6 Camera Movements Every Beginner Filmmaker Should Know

Let's talk camera movement. Movement isn't about making your shots look all super fancy and whatnot, but think of camera movement as the way the audience experiences the story through the lens of the camera. I'm going to walk you through 6 of the most common movements and what they look like on screen. Let's go.
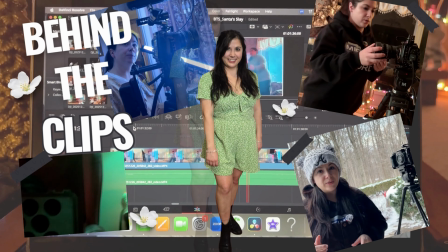The first one we're going to talk about is pan. Panning is when your camera is, such as on your tripod, it's static, and you move it from left to right or right to left.
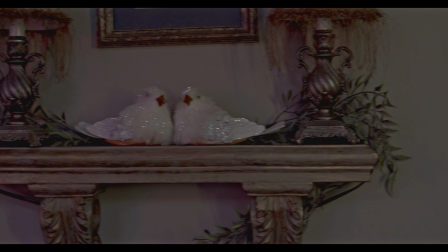(0:36)
This is great for revealing information following a subject across the frame or simply showing relationships between characters.
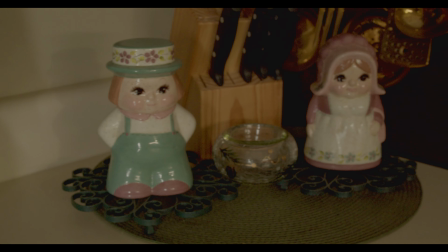(0:42)
You'll often see pans used to slowly introduce a space or guide the viewer's attention without cutting. The next one is tilt. Tilting is when you move the camera up and down while it is on a static shot tripod.
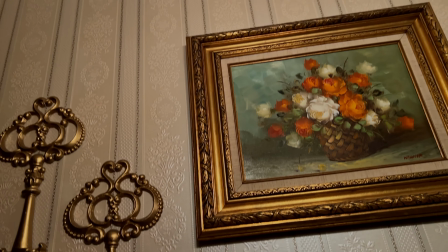(0:58)
Tilt often happens to show height, scale, or to reveal something vertically in the frame.
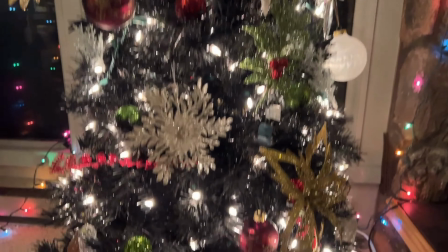(1:03)
They're also great for showing emphasis or drama without physically moving the camera. The next one is dolly. Dolly is when you are on a track or wheels and someone is pushing you on a track, or you just have your tripod on the dolly track and you move the camera in closer to your subject as if you're giving it that zoom lens feel, but you're physically moving camera. Or vice versa.
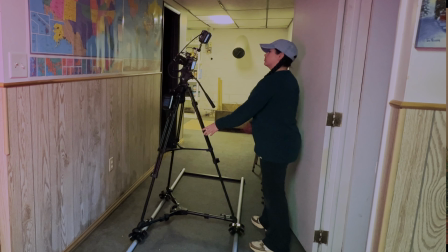(1:29)
You have your camera close to your subject and you pull away, revealing more background in the space.
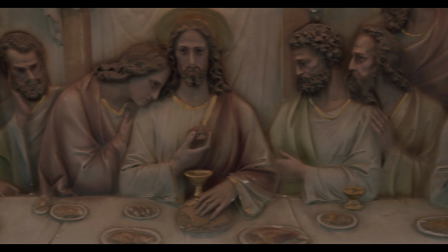(1:37)
Dolly moves feel very intentional and immersive, pulling the viewer into the moment or creating emotional distance. Even a small dolly movement can completely change how a shot feels. The next one is handheld. Handhelds create natural movements from the camera operator.
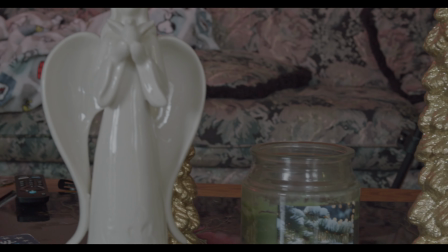(1:55)
They can make a scene feel more raw, intimate, or chaotic depending on how they're used. Handheld doesn't mean shaky. Controlled movement is still the goal. The next one is tracking. You as the camera operator have your camera and you are moving it with your subject wherever they are traveling.
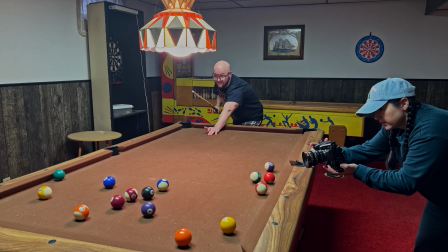(2:16)
So it could be like when they're in the car and you're in your own vehicle moving parallel with them, getting that shot.
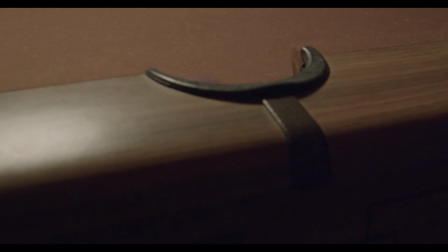(2:22)
Or you have your gimbal and you're walking side by side with them. So that way it feels like the camera is physically moving with the subject.
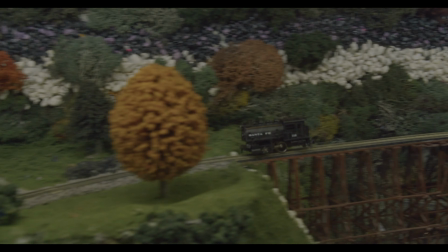(2:29)
This helps the audience feel like they're tracking alongside the character. Tracking shots are great for energy, momentum, and keeping the shots feeling alive. The next one is zoom lens. The zoom lens allows you to keep your camera stationary without physically moving your camera and allows you to change your focal length so you can get a shot moving closer to your subject or zooming out, moving further from your subject while still maintaining your camera in one spot.
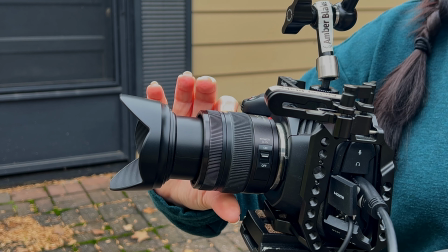(2:57)
Instead of physically moving closer or farther from your subject, you're changing how tight or wide the image appears.
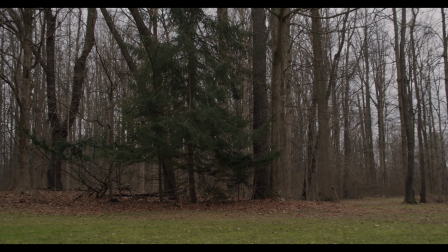(3:03)
Zooms are flexible and practical because especially when you can't move the camera or you need to adjust quickly, and because zooming changes perspective differently than camera movement. Zoom lenses should be used intentionally. Every movement should have a purpose. If you want to learn how to plan your movements according to your story before your shoot date, that's exactly what I teach in Jumpstart to Filmmaking. The link is below. Catch you next time. Bye!